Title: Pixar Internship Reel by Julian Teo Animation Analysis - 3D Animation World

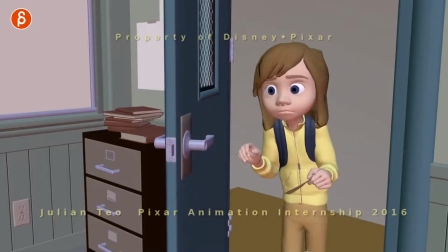[9:05]
A little anticipation again through that little sidestep and then screen right leg goes up
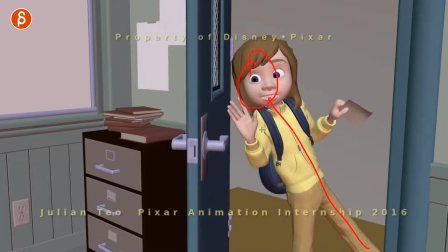[9:10]
a nice nice line there shoulders up arm is up everything's up
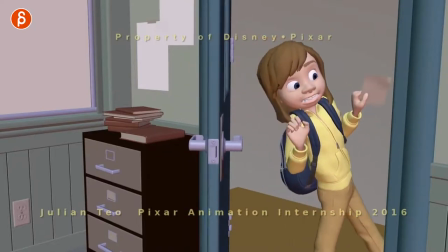[9:15]
into same thing with this here and then the awesome timing of
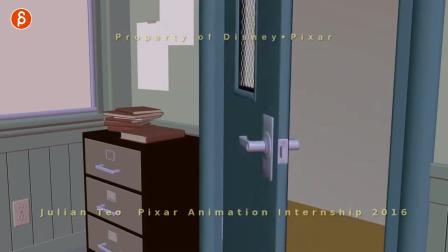[9:20]
going up and hold and quick exit a lot of shots you can see all over
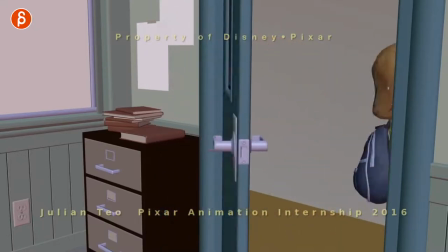[9:25]
the place that have this timing of and hold and quick exit and i love that i love that contrast of where am i going and and getting out i love the slow and fast with those quick little steps it's so good and speaking of that sound you can see when she gets out
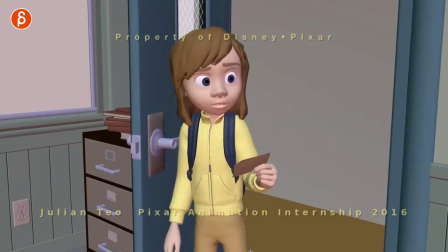[9:42]
of here just because there is no sound in this you can look at the expressions here she goes uh and then i love this i love the end of you can almost hear that when she gets out when that expression gets dialed in it's so good and
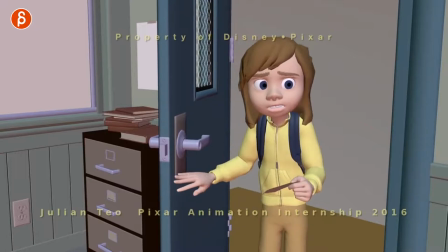[10:00]
then now it's so good so again lots of little darts they're looking around like oops sorry sorry
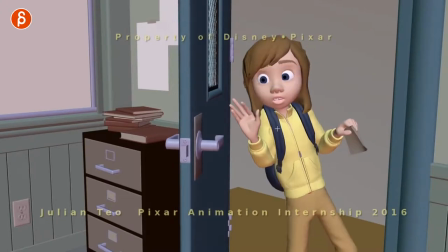[10:07]
nice little offset as well the eyes offset asymmetry there in the mouth
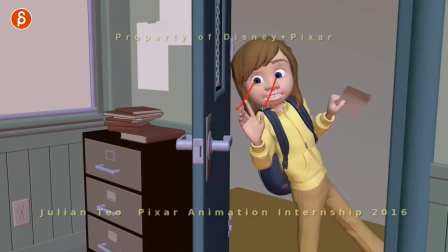[10:15]
and i love on this turn how she's not blinking she's looking over here and you can see the dart over as she exits so it's not a regular i'm looking over with a blink it's more of a okay and again it adds a performance to the whole i better
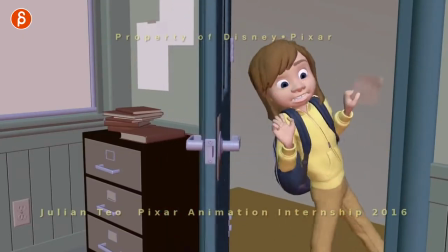[10:30]
get out of here of that moment as she exits there and then and of course the door you can see how it kind of speeds up at
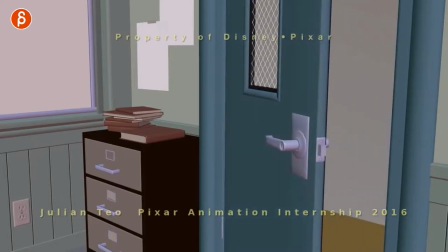[10:38]
the end we got the handle having that little bump there so watch this how the door is kind of and a bit of almost a bit of
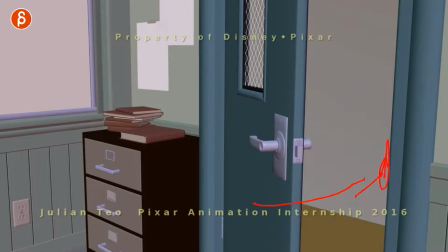[10:46]
a pause and then a faster move because of that faster move makes the door hit it harder and you can see this section move so let's
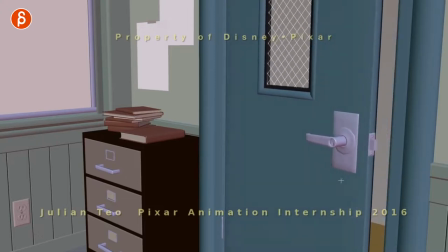[10:54]
play that so good that's the such a cool detail here right there you can see that little on the handle and that could be something where um you know again if you have something like this here like you you bump the table and the table would do this and you have all little pieces that would move of course it's a pain in the butt to animate so let's take a couple out maybe you have two or three pieces but i love that the thought process of having those little details in there it just it just adds a little button like the character's out taking the shot is already done but we can kind of see how the door closes it has a little bit of a at the end and it's a cool mode of oh he thought of that last little detail then you cut the shot which reminds me of something that was going around i think yesterday
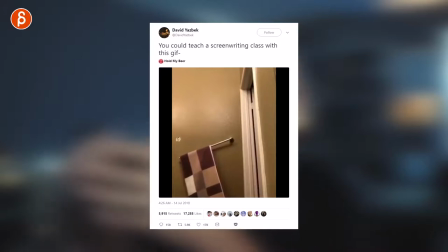[11:36]
on twitter where someone was doing pull-ups and then he falls and then you see a very slow fall down over the towel and
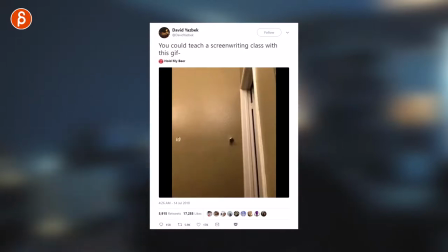[11:44]
then the metal bar that the towel was on kind of bumps up and falls down it's just that added a little detail of even if it's something at the
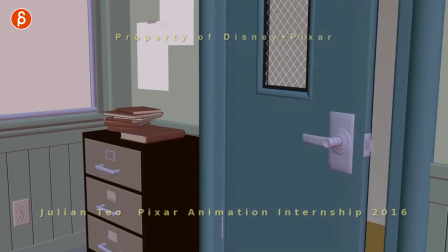[11:51]
very end there's very specific timing to it and in this case it's just really nice polish that the door isn't just closing and in your animation your graph editor it's not just a linear curve which is this is not linear something like this here but i like that even a door